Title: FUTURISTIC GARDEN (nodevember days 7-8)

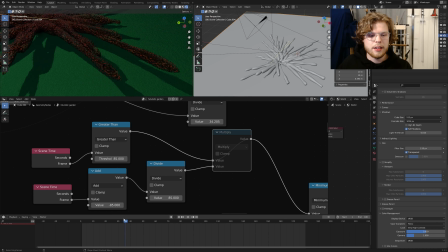[8:16]
Because it's saying, because again, we're multiplying the scale,
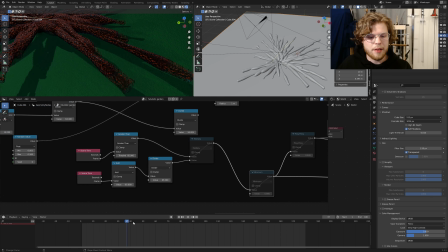[8:21]
and I have this minimum set up, but we have this scale multiplying, and it's saying once it reaches frame 85,
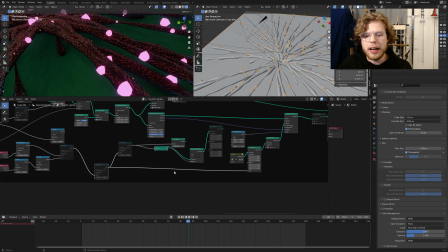[8:29]
it's going to take that frame number, 85, and plug it into the scale size, which is 85, or whatever Math Blender does to register that as a vector. So that's not what we want. We actually want this to expand outwards.
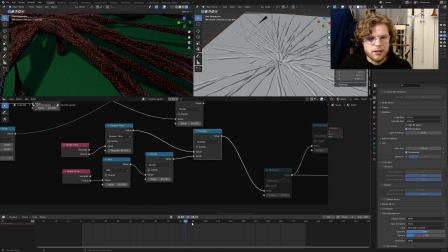[8:46]
So we use this multiply math node going through this scene time again.
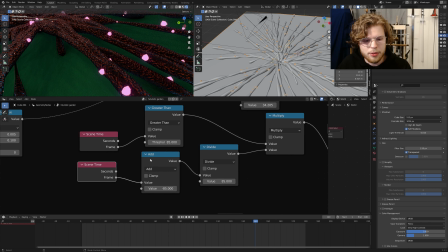[8:52]
I guess you could use the same one, but I just did this for whatever reason. To this add again, telling it to start.
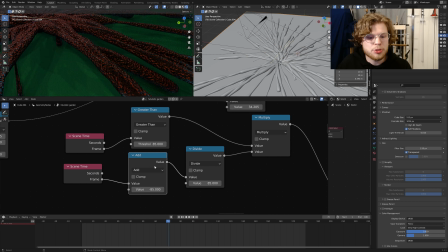[8:59]
We're subtracting 85 from this. So even if we have this divide going, you can see it now starts at that 85 position and then grows by the scene frame.
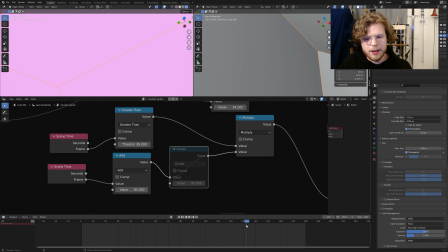[9:11]
We don't want that. We again, if I take out this divide, you can see it's just massive off the bat.
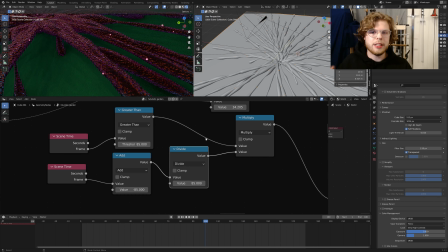[9:17]
So this divide is really cutting down how large that scale gets. And this add is what is dictating that it's going to start at zero at scene 85. It's subtracting that frame. So we actually start at frame one or frame zero, if that works out, because we're subtracting that greater than value where it actually starts.
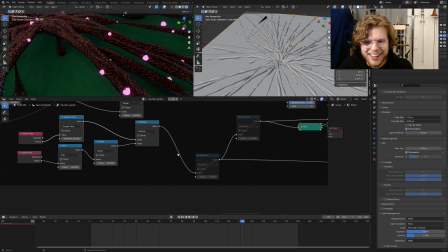[9:34]
So we're resetting the start point. That's all that does. And then this minimum is just because if I didn't have that, you see it keeps growing. And I wanted that to stop when it reached a certain size. So I set that to 0.8, and then it just stops when it reaches 0.8.
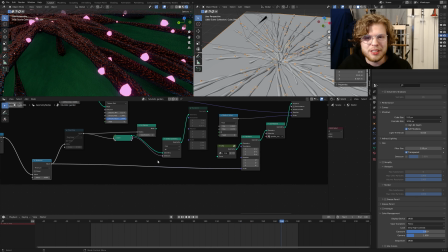[9:47]
And that's it. That's real simple, even though I went into a lot of explanation.
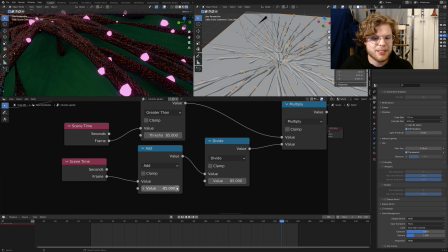[9:52]
Basically, too long, didn't listen. We have scene time frames. These could be the same one.
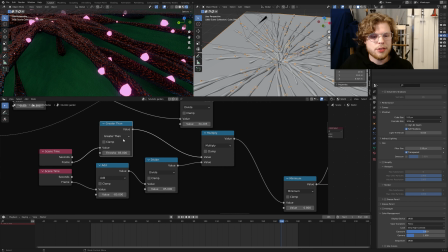[9:58]
One feeds into when using this greater than node, saying that once we hit frame 85, we're going to start the animation or start using those frame values. And the second one saying that we're going to
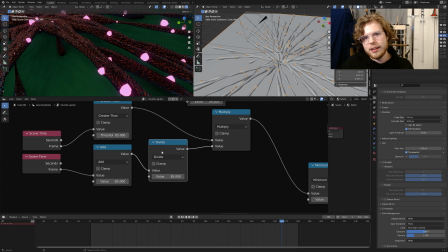[10:12]
set the limit to how fast that animation happens and also when it actually happens.
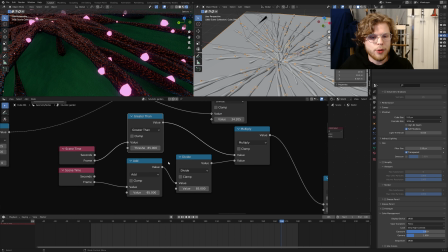[10:18]
We're going to subtract this greater than value from those frames that we actually start at frame zero.
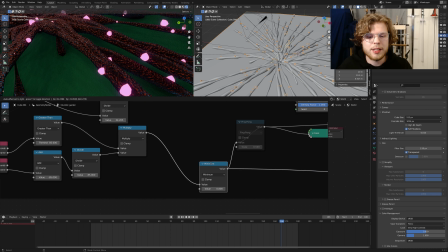[10:24]
We multiply those together. We set the minimum frame value or like a
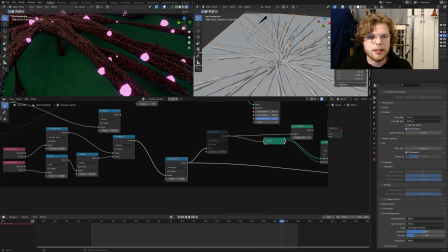[10:31]
scale value we want this thing that we're instancing to a stop at,
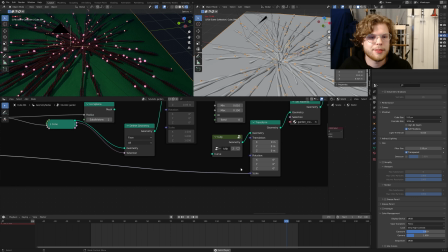[10:35]
what we want it to stop at, and that's it. So that's how you make those little animating flowers.
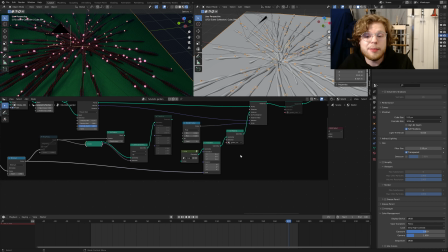[10:41]
And that's pretty much it for the actual animation. And that just outputs to it for, let me go to objects, and you'll get a little sneak peek of some of my other stuff.
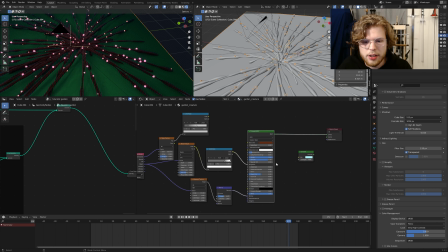[10:51]
But garden, creature, yes. So again, not too much for the shaders.
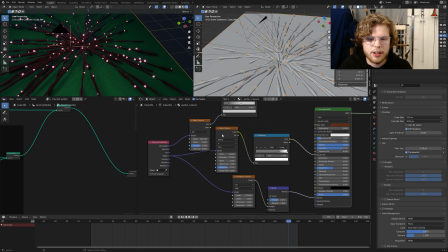[10:56]
We just have a base color here. I've got some wave textures to make these little weird grainy bits.
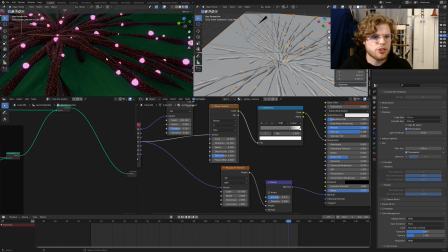[11:03]
This is in the roughness to give it a little more like kind of bark or just weirdness because it's an alien. It's a futuristic plant.
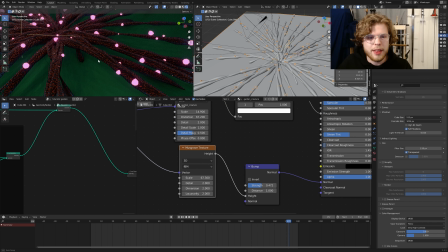[11:10]
Who knows what's actually in this thing? Then I have a Musgrave texture for that bump again to give it that weird kind of barky, glassy, who knows what it is texture.
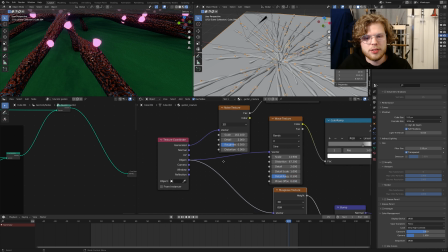[11:18]
I have those set to the object, so the actual geometry nodes. So this one was nothing.
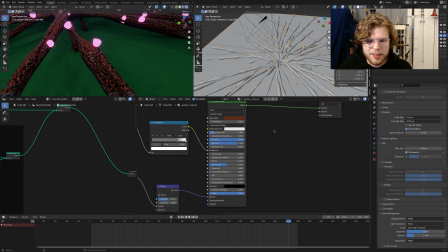[11:25]
And so that's it. That's pretty straightforward. Nothing too special right there. Messed around with, it's actually metallic.
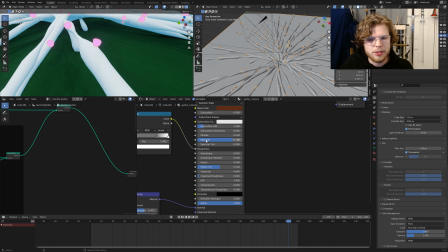[11:31]
So I have that set to 1 as opposed to non-metallic. It's not going to be comp.
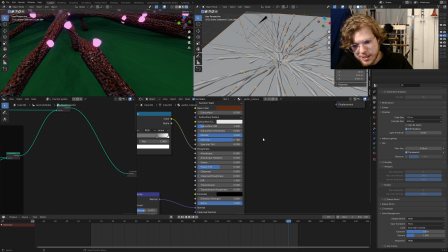[11:35]
I like metallic because again, futuristic garden. Who knows what this thing's made of? Put the specular rather high. Had fun with it. What other textures we got? Creature spots. Just an emission texture.
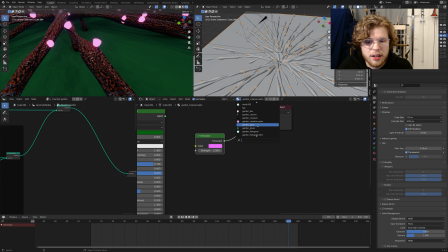[11:46]
Nothing too fancy. And then the grass that I actually end up using.
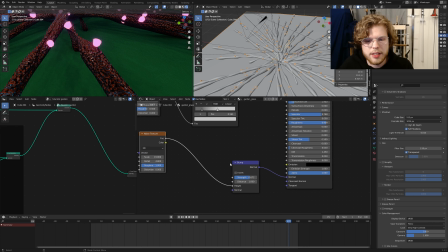[11:51]
Again, nothing too fancy. Just a noise texture that has some bump to it to give a little texture.
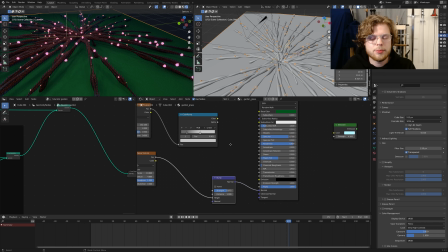[11:56]
Almost like a felt more than an actual grass. Because I just wanted to get something out quickly and this was the idea I had.
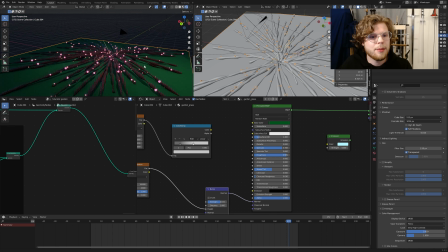[12:03]
I don't know. I'm not 100% happy with it, but I like it. I really like Cartesian Caramel's mimic effect and I like any use I can find to use it.
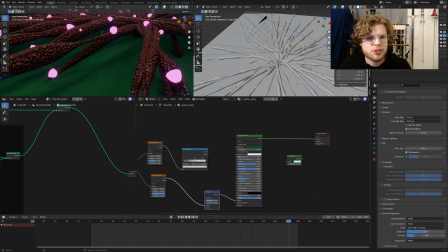[12:11]
So there wasn't much for compositing for this. It was just basic glow stuff and whatever. So nothing too fancy there.